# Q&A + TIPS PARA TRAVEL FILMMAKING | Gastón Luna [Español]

Pero hay otros programas que, por ejemplo, el que uso yo en esta cámara en Canon es CineStyle,
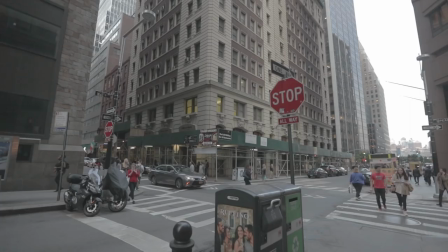(4:37)
que es básicamente un perfil de color plano donde el contraste y la saturación se baja y después puedo agregarle un LUT o una colorización en postproducción. ¿Qué cámara recomendás para principiantes? Y bueno, una cámara que yo voy a recomendar toda la vida y fue una de las primeras profesionales que tuve es la A6300, la Sony A6300. Es una cámara increíble, filma 120 cuadros, 4K, o sea, precio-calidad,
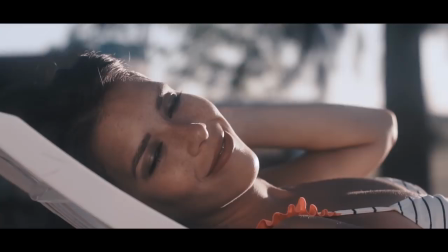(5:05)
creo que es la mejor. Ya puedes hacer filmaciones de nivel cinematográfico con solo una camarita que es así de chiquita. La tuve casi un año y pico, un año y medio, y es increíble. Con ese filmé el video de Punta del Este. La siguiente pregunta es, ¿vas a grabar con ideas o grabás y después construís el montaje? Bueno, siempre busco como algo que quiero transmitir o contar.
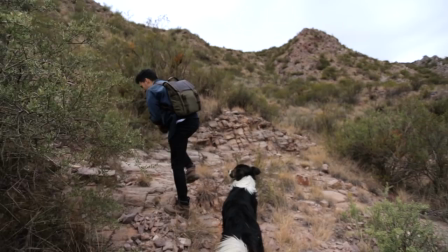(5:28)
Pero al mismo tiempo, cuando estamos en los lugares, cuando viajamos y no conocemos, siempre hacemos como un scouting o lo que podría llegar a pasar. Pero como siempre, lo mejor es la improvisación. Nos puede llegar a pasar algo increíble en un viaje que no estaba planeado y queda increíble. Como puede ser que también hacemos una búsqueda de los lugares que queremos ir también, pero siempre alineado a una historia o algo que queremos contar. Bueno, otro tip que uso mucho también para lo que es Travel Films, una recomendación práctica, por ejemplo, es cada vez que llego a un lugar, empiezo a experimentar yo primero cómo se siente ese lugar antes de transmitirlo en cámara, buscando cada detalle, algo que me llame la atención, buscar en todos lados, en el piso, arriba, mirar en todos lados.
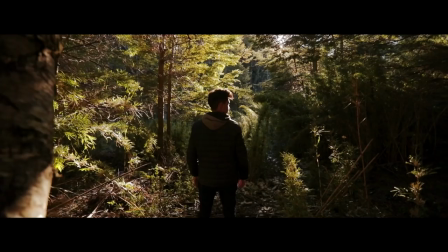(6:12)
La visualización 360 del lugar es muy importante porque te da contexto dónde realmente estás parado,
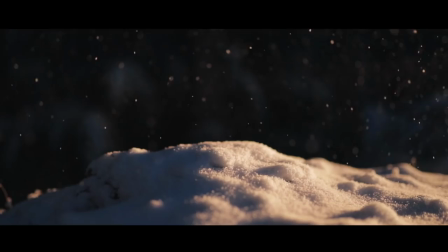(6:19)
qué estás sintiendo en ese momento e intentar transmitirlo en planos cerrados,
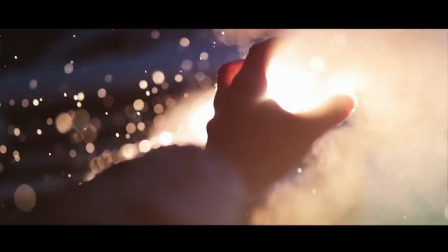(6:23)
planos abiertos, angulares, probar diferentes lugares, siempre probar diferentes lugares hasta que tengas un conjunto de tomas que realmente te hagan sentir en ese lugar y hacer sentir al espectador que también es parte de ese momento. Otro tip que les puedo dar, muy importante, es la luz. La luz es clave, la luz te puede dar una perspectiva completamente diferente del lugar como nunca antes la hayas visto.
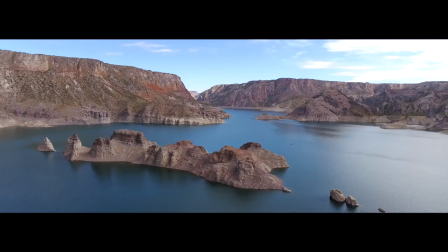(6:43)
Por ejemplo, si yo encuentro este lugar con esta luz dura, no es lo mismo que este lugar con una luz de atardecer o un amanecer épico.
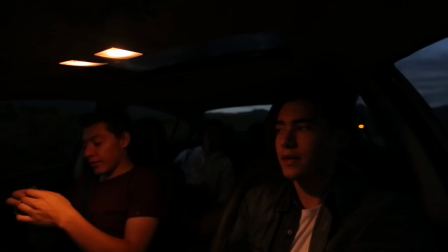(6:52)
Es completamente diferente, cambia muchísimo. Y eso es muy importante a la hora de filmar, que tengas pensado eso.
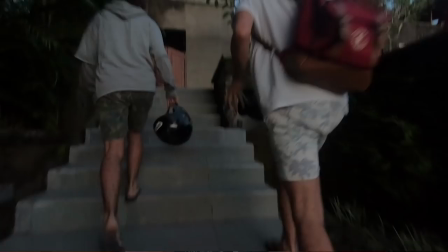(6:58)
El hecho de levantarse a las 5 y media de la mañana, ir a filmar el amanecer.
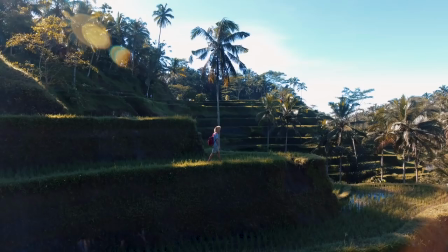(7:02)
Muchas veces lo hago no solamente por la iluminación, sino porque me siento parte del lugar,
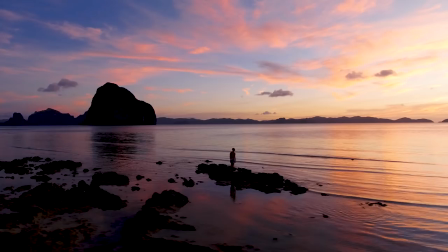(7:08)
es un momento único donde te sentís parte con la naturaleza y yo adoro eso, así que en las playas,
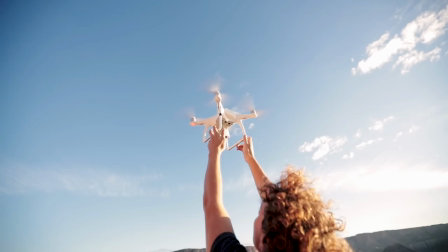(7:14)
en la montaña, me encanta levantarme al amanecer, ir a filmar,
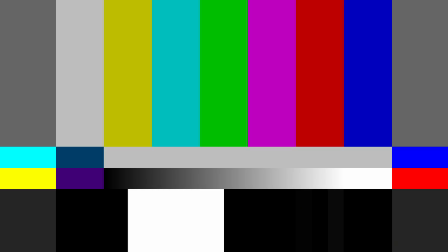(7:17)
hacer las mejores tomas con esa luz increíble que hay a la mañana. Bueno, hoy no nos tocó, hoy no salió el sol, pero bueno,
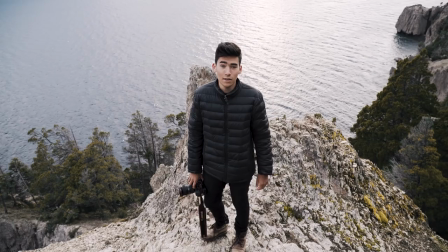(7:24)
a veces toca, a veces no toca, el amanecer no se sabe cómo es, pero bueno, cuando sale vale la pena, así que vamos a esperar un ratito más a ver si hay un rayo de sol y podemos hacer algo.
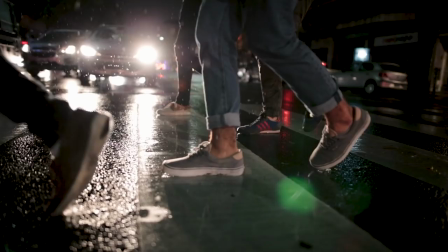(7:34)
Otra de las cosas que me gusta hacer mucho es filmar cuando están las peores condiciones posibles. A veces cuando llueve o está nevando o es imposible salir,
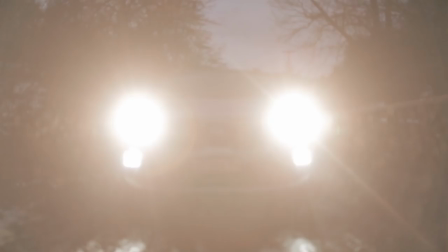(7:43)
quizás como que le da un tono que por ahí la gente no está acostumbrada a ver o es muy difícil lograr en un entorno normal. Y le da ese dramatismo o esa epicidad que cambia completamente una escena. Así que bueno, chicos, eso es todo por hoy. Espero que hayan disfrutado el video. Y como les digo, la mejor escuela que podría llegar a existir es practicar, practicar, probar cosas nuevas y crear todos los días. Hay millones de historias allá afuera esperando a ser contadas, así que es cuestión de salir, disfrutar el proceso. Al principio sí es muy frustrante, pero tengan en cuenta que cuando vas practicando y practicando, todas las cosas empiezan a mejorar. Y es cuestión de un proceso, es un proceso de práctica, pero hay que disfrutarlo, que es lo más lindo que hay.
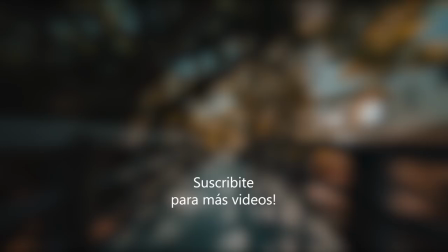(8:23)
Así que bueno, muchas gracias y los estoy esperando en el próximo video. Adiós.